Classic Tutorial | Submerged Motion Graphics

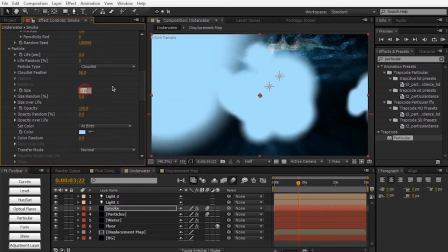(16:45)
So we want to pump the size to about 300. So they're very, very large.
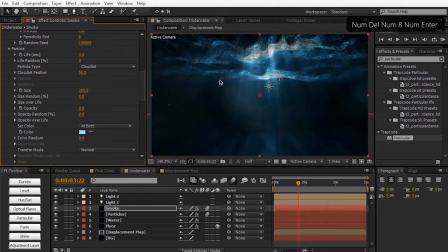(16:50)
And then we can decrease the opacity to about 0.8. So now you start to see those kind of subtle particles of smoke. And to make it less obtrusive, we can change and tint the color to a more of a blue color, a more dark blue color,
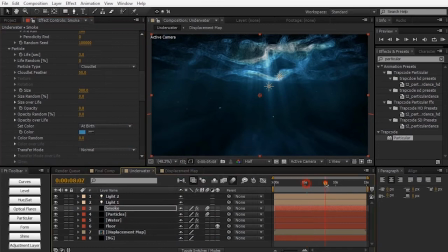(17:07)
just to kind of blend everything in a little bit more. So right now our particles are just kind of coming on and they're just shutting off instantly. We want to change that.
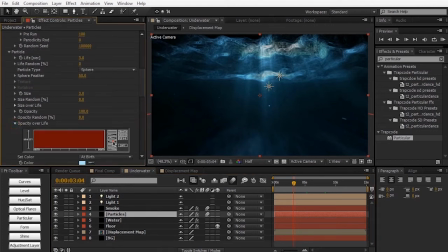(17:16)
So into the opacity over life, we can select this kind of preset right here, and it's going to fade our particles in and fade our particles out. And we're also going to do the same thing for our smoke layer. So go to opacity over life and just select this preset so things nicely fade on and fade off.
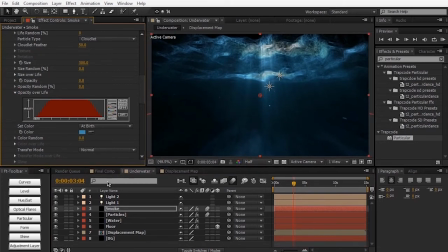(17:34)
And then I'm going to just do another basic color correction. So create a new adjustment layer. We're going to call this CC for color correction. And we're just going to apply curves.
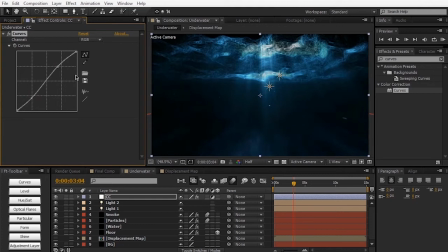(17:49)
Kind of nice contrast boost. And if you want, you can go ahead and tint the animation whatever you want, color grade it however you want. It's all up to you.
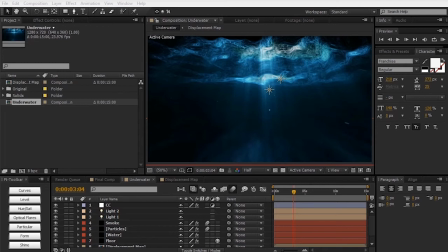(17:59)
So one last thing we're going to do is we're going to try to incorporate some text titles into this animation, just to kind of add some more use and some more purpose to this environment here.
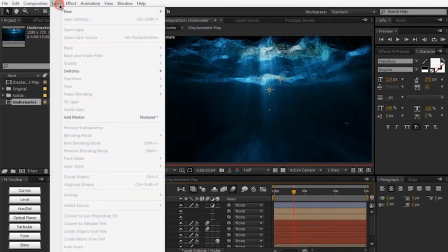(18:07)
So to do this, I'm going to go ahead and create a new text layer. So layer new text.
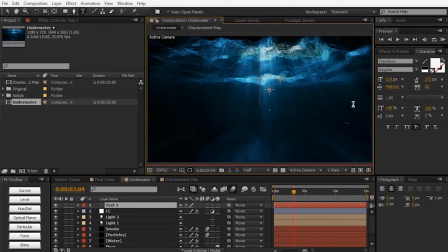(18:14)
And I'm going to type in my text. I'm going to call it underwater.
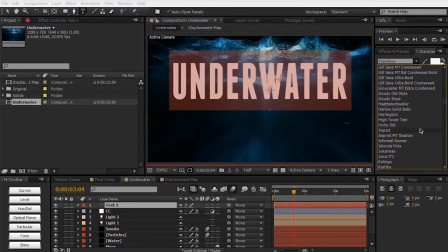(18:19)
And for the font, I'm going to use a free font, which you can get at defont.com. And I believe it's called Planet of the Apes right here.
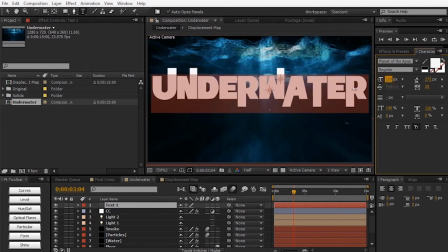(18:28)
And I'm going to scale it down a little bit to around there.
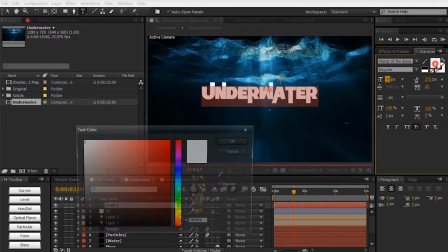(18:33)
And let's go ahead and make this text black.
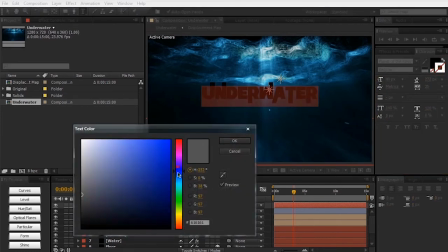(18:37)
And we're going to make a stroke and make the stroke kind of a nice blue color.
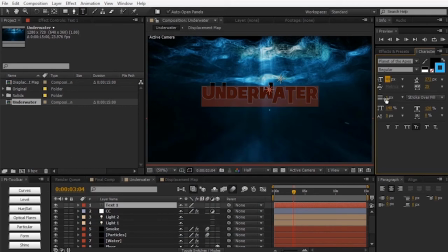(18:42)
Kind of matches the ocean. And then a stroke about 1 pixel is fine. And now we have our text. Now we need to start animating this thing. So let's go ahead and start at the very beginning of the timeline. And let's just make it a 3D layer. Hit the 3D knob switch right there. Hit P on the keyboard to bring up the position.
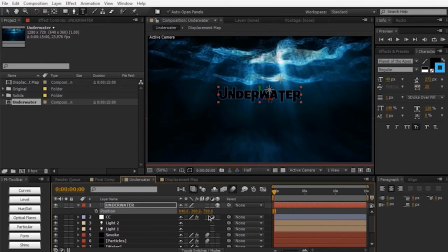(19:00)
And we're just going to pull it kind of back. Holding down Shift. Approximately 3000 pixels back in Z space. We're going to hit a stopwatch keyframe. And we're going to move about 1 second in. And we're going to set the value to 0 in the Z position.
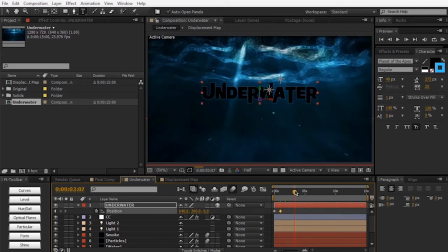(19:19)
So it's going to stop right here. And we're just going to let it float around for a few seconds. And then hit a stopwatch. Move a few frames forward and just kind of push it back out. Past the camera. So approximately around negative 1800 or so. And of course, don't forget to turn on the motion blur.
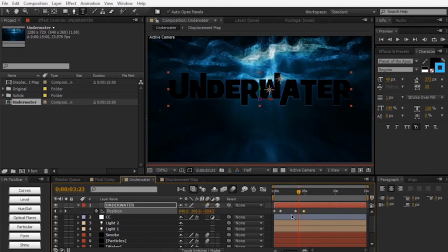(19:38)
So things just kind of adds more realism, some nice blur to it. And just like that, we have our text. Now, again, similar to the particles underwater, this looks too perfect, this looks too smooth.
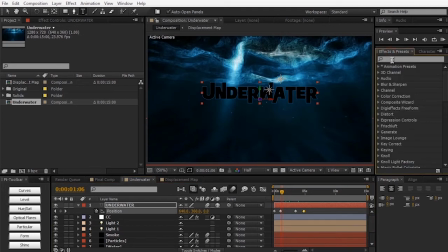(19:50)
We want to add some kind of displacement, turbulence to it. And we can do that by applying a turbulent displace under distort. We can drag this effect onto the text layer. And that's just going to add some simple displacement to the text, kind of make it look more organic and more liquefied in a way.
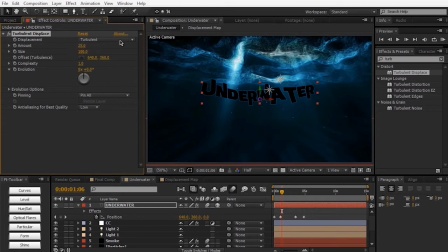(20:07)
So for the amount, we're going to just set it to 25 or so. And the size, we're going to keep it down to 50. So we kind of have this nice kind of water effect. And we want to go ahead and animate this. So let's go to the beginning of the timeline. Let's go ahead and set this back to 25.
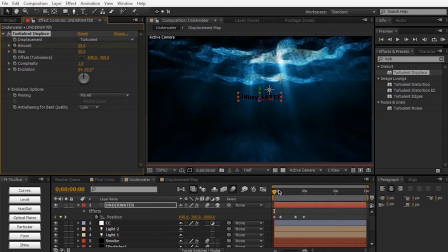(20:26)
And just hit a stopwatch for the amount. And hit U on the keyboard to show all the keyframes.
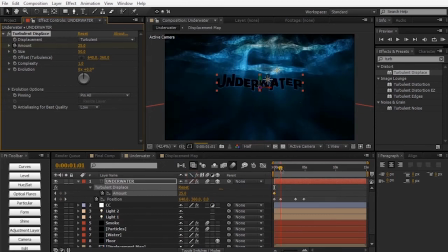(20:33)
And we can simply move up to the next keyframe right here. Set this to 0. And then we can move to the next keyframe here. And I'm pressing the page up and page down keys to kind of navigate by frame in the timeline. I'm going to hit a stopwatch again for the amount. Move to the final keyframe.